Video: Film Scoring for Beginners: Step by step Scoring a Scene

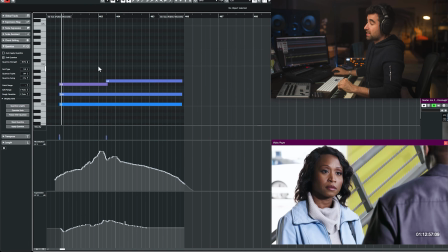Hey, Channing.
Cool. All right. Now that I look at this, also going up, I could have done it diminished chord to minor chord and then going down. Right, this note goes to this note. So far so good. Let's take a listen to this before I hit play. Remember, still not done, but structurally, see if it makes sense.
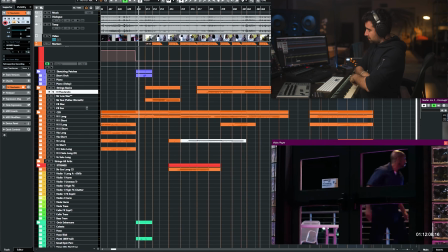You still have to do a lot of things, but. Excuse me.
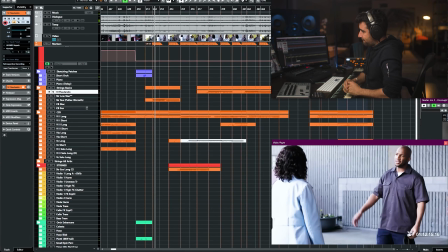Miss Green, Michelle, I think we got off on the wrong foot.
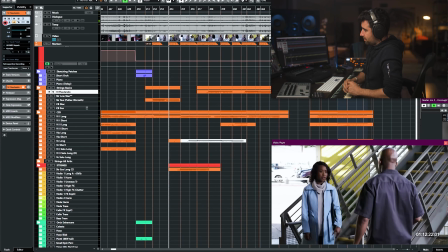I suppose we did. It's Miss Green. I'm a widow. Okay, sure.
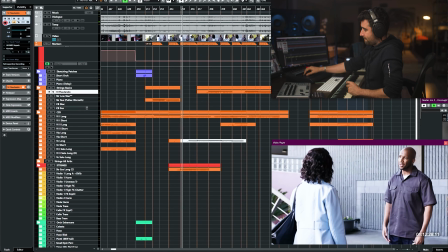But you didn't have to call management. All right, we could have worked it out. I didn't call management.
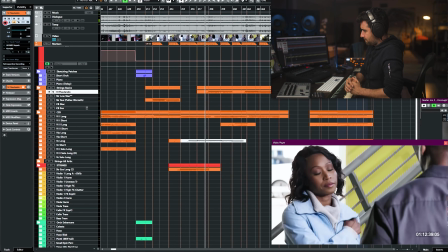It's that Helene. She can never let things alone. You know, some people always gotta stick their nose in other people's business.
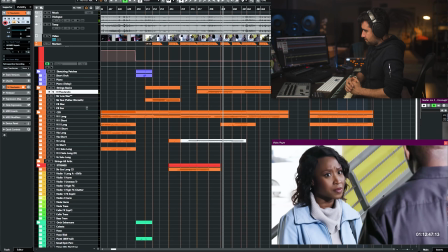I'm pretty sure she was just looking out for the new girls on the block. Yeah, sure.
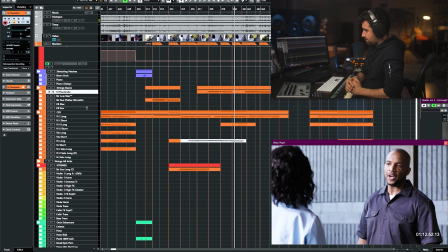If almost getting me fired means looking out for someone these days.
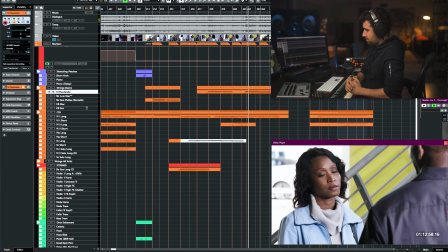Anyway, I'm sorry you allowed, and then I got upset because you don't know how to move in quietly.
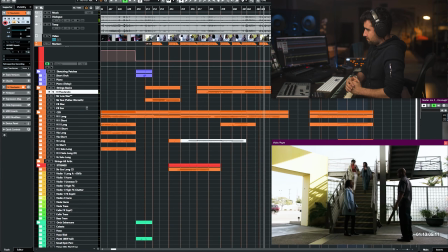You want me to apologize to you, girl? No, it's fine. I'll let her know how contrite you are.
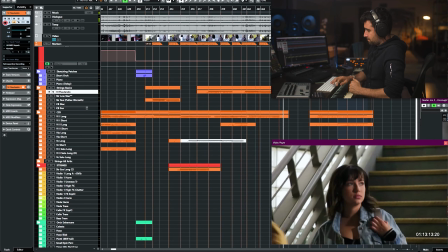Come on, girls. We're running late. Hey, Channing.
All right, so the next section here, let's take a look at it without music.
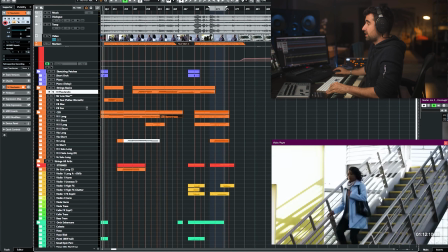And basically it has 4 parts. It's basically tension, tension, up and down, up and down, up and down, up and down.
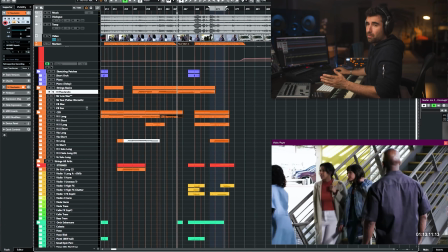Then something happens towards the, you know, middle or 3/4 of the scene that creates a lot of tension.
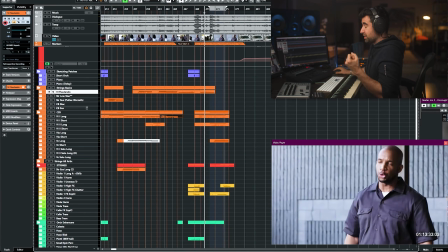Then increase the tension, does not resolve. And then we increase stinger towards the end, boom.
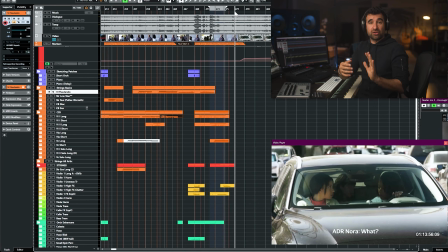And it doesn't resolve. It goes to the next scene. So if it doesn't resolve, may as well add a very serious stinger that connects with the next section.
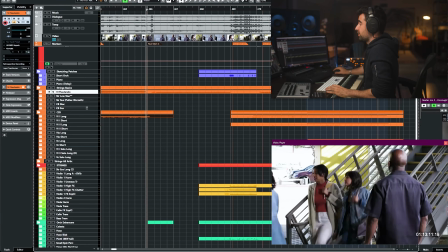This is gonna work very well with this style of movie. With that, we're gonna watch this last part.
Hey, Channing.
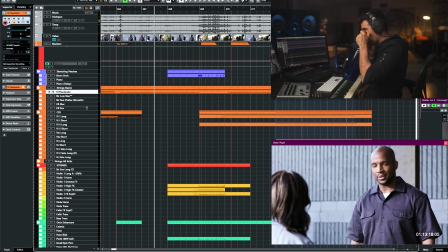You know, your mom's a real piece of work. No wonder your dad left y'all.
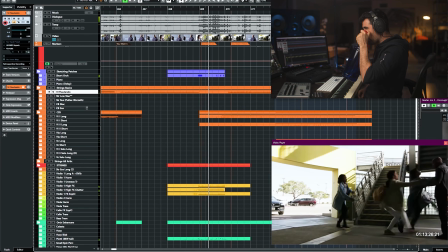She's just... You have no idea what you're talking Hey, you about. better Hey, watch you provoked her.
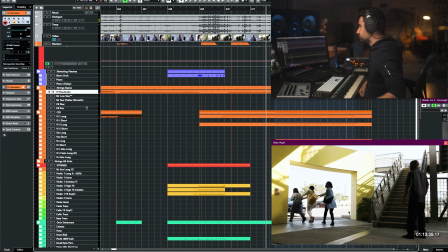No, I told her the truth. Get in the car, girls. And you better get a handle on her, otherwise I'm gonna call the cops.
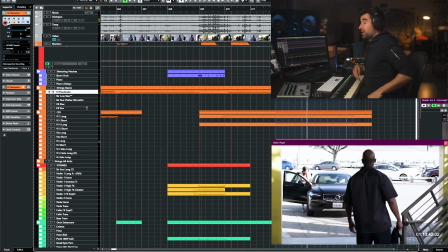Now this part goes a little bit slow.
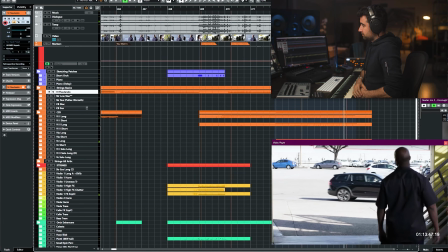So I know that musically you have to start building, but that build is gonna be long. So you have to plan that in advance.
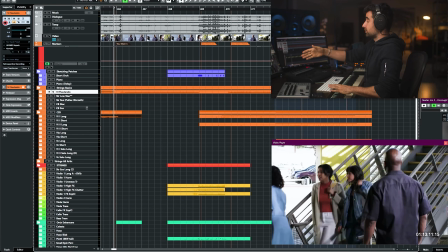But I think the first thing that we're going to need here, Hey, Channing. boom, a hit.
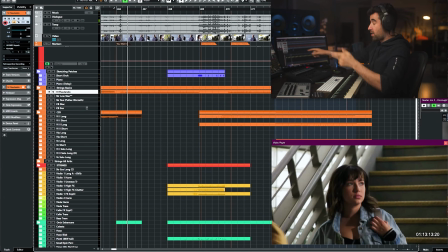Hey, Channing.
So right there, a hit, okay? And this is going to also hit or let us know it's like the second part of the scene or that something important is about to happen.
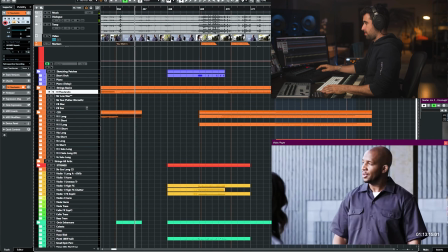So we're gonna add a hit here.
Hey, Channing.
We have to build tension here, but it's very uncertain.
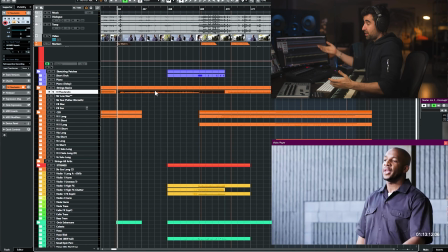We don't know what's going to happen. So I think at this point, I'm gonna keep it neutral.
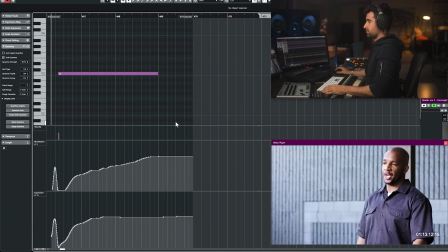So it's gonna be one long note like this.
Hey, Channing. You know, your mom's a real piece of work.
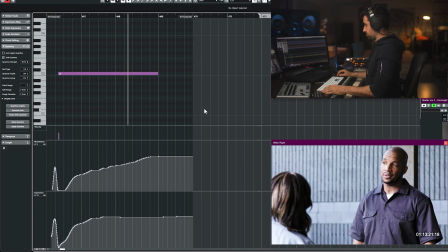No wonder your dad left y'all. She's just...
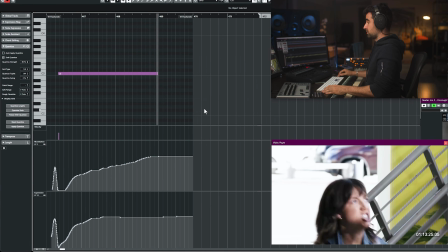And now she's about to lose it, right? Boom, this is gonna happen. But as I'm creating the structure, see how simple it is. Just basically long notes, a chord, another chord. Now it's a long note, one long note that starts increasing in volume. Right, this part I know that I need more action, right?
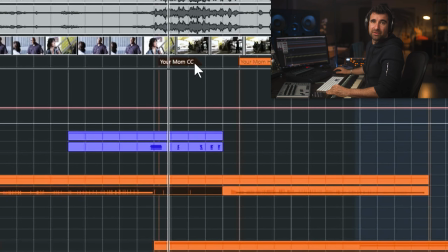Because you've got this double C here, which is the conflict, more conflict. So I just write at the moment some sort of chatter, something like this.
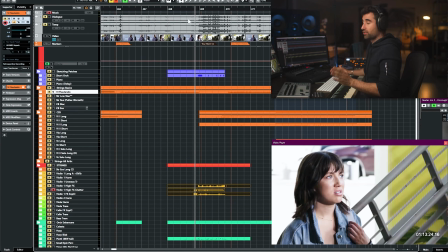Right? That's what I wrote. And then obviously I orchestrated the whole thing. But that's what I've got for now.
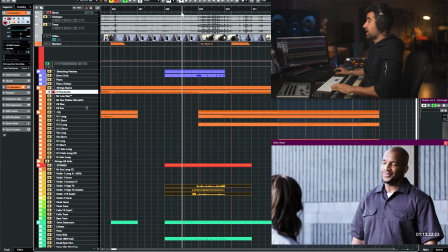And then as this ends, another long note. So the first long note that we had was this one. Then we've got the big moment of intensity.
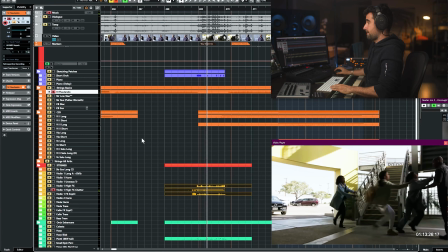And then, so it goes up, right?
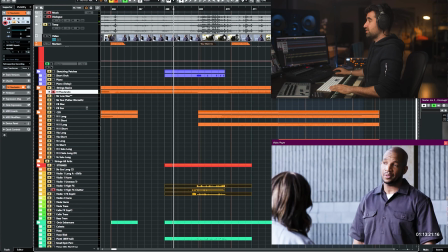So we've got this note for this conflict.
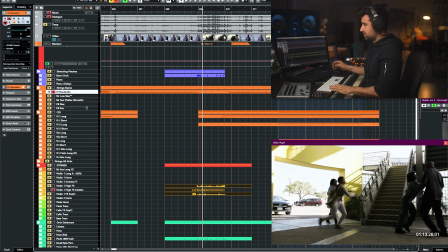Then the chatter for, more conflict. And then we've got this note.
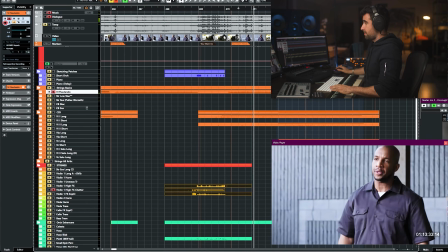No, I told her the truth.
So we are holding the tension here, right?
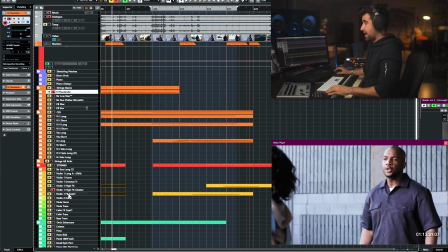And then towards the end, I added this glissando.
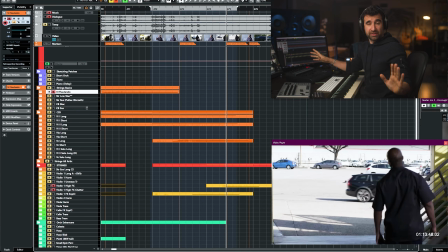That's it. Now we need to orchestrate all this, but in terms of a structure, it works.
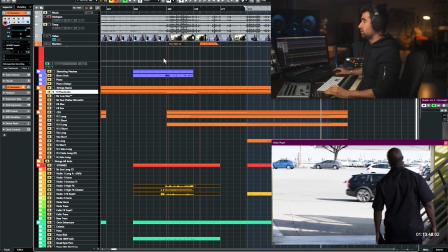When I'm done building all this, it's going to look more like this.
Jesus.
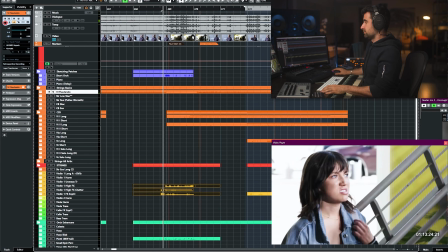You
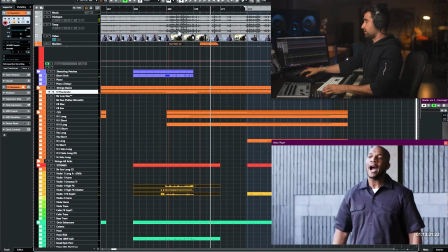provoked her. No, I told her the truth. Get in the car, girls.
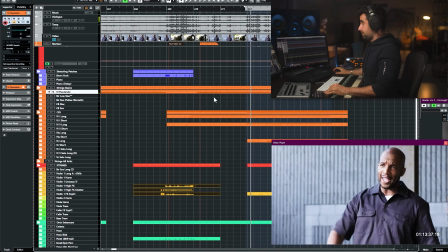Holding the tension.
And you better get a handle on her, otherwise, I'm gonna call the cops.
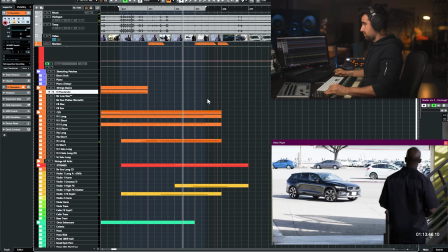And it's not finished, but you see that's way more developed and it starts making sense.
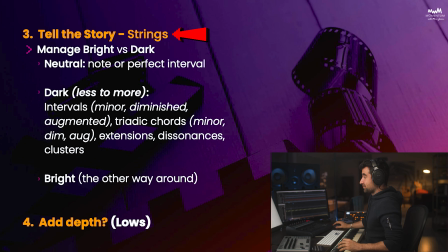All right, so we have done this, telling the story. Now, depth.
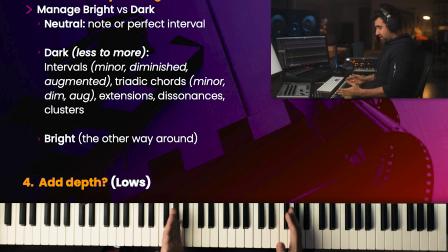So far, we've been here in the mid-high frequencies, right? So with the kind of like in the violins, violas area. And I like to be here where I'm sketching things, right? But now depth and brightness. We're gonna start orchestrating things, but in a structured way. Sometimes that I'm not as structured. Sometimes I'm doing all these things as I go, right? Because I'm very used to this. But this is a structured way to get this started if it's the first time that you are doing something like this, all right?
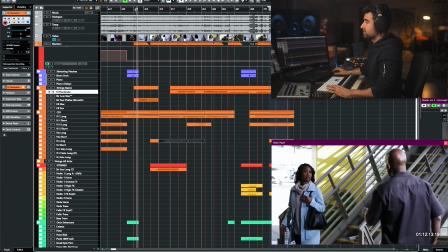Now, let's take a look at this and see what we could add in terms of depth.
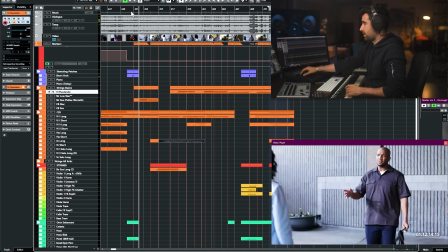Excuse me. Miss Green, Michelle, I think we got off on the wrong foot.
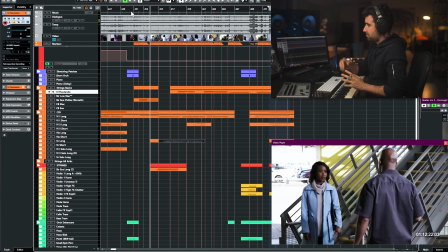I suppose we did. It's Miss Green. I'm a widow. Okay, sure.
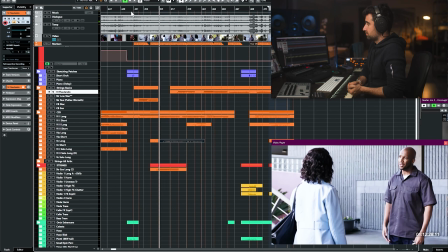But you didn't have to call management. All right, we could have worked it out. I didn't call management.
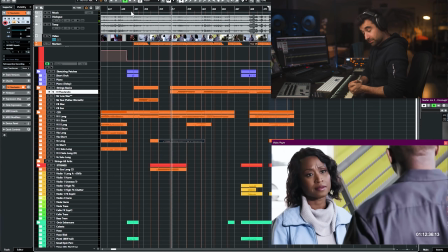It's that Helene. She can never let things alone.
So at this point is that Helene is where I would add some like lower instruments. Is when he realizes something and when we gain a little bit more of a depth and knowledge about the scene.
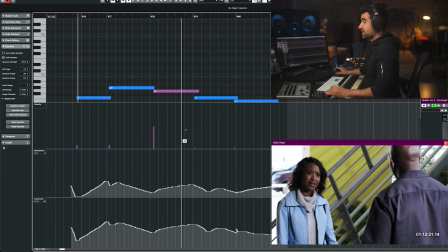So if we bring, let's say, the cellos for the first time in the scene, it's going to make it more serious, right?
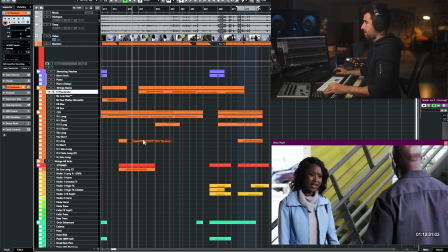Management. All right, we could have worked it out. I didn't call management. It's that Helene.
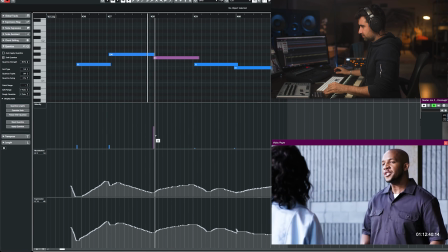She can never let things alone. You know, some people always gotta stick their nose in other people's business.
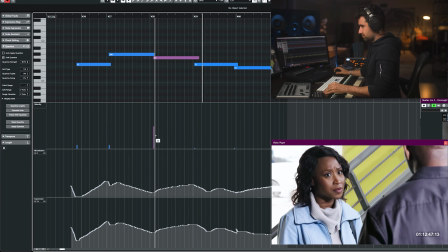I'm pretty sure she was just looking out for the new girls on the block. Yeah, sure.
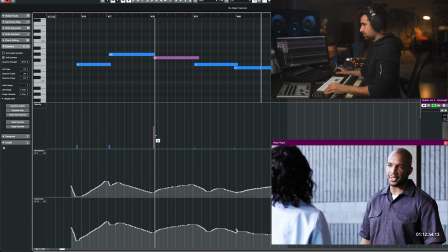If almost getting me fired means looking out for someone these days. Anyway, I'm sorry you were loud.
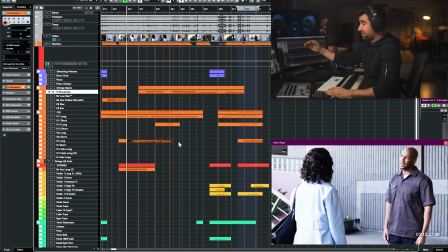Well, that's it. So it's pretty much everything that we had earlier. Just added this line with the cellos section. That's it. By the way, if I'm moving fast and I actually keep the sketching ensemble strings ensemble patches that I used, I'll generally layer like at least the violins one legato just to open the sound a little bit and for like the top note to feel a little bit more realistic with the proper legato
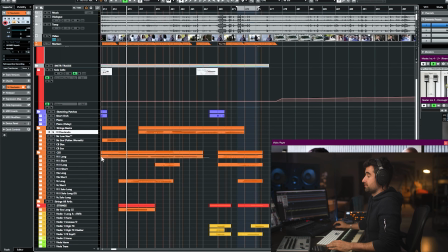and things like this, just in case that you were wondering what this was. So that explains this part, adding depth.
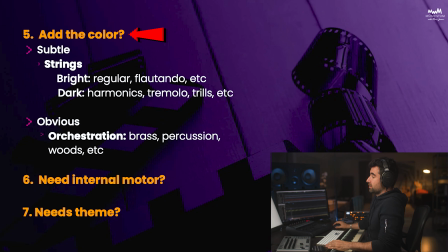Then adding color. Now we also have orchestration. It's equally or even most important when it comes to darkening or making things more bright. We can keep it subtle or more obvious. It depends on the level of change that we need. So if we are with the strings, we can have like a sustained note. We've seen that earlier, right? That goes into a tremolo. Or even more subtle, we can have a long note that's with no vibrato. That goes to something with more vibrato. Sometimes it can be more obvious.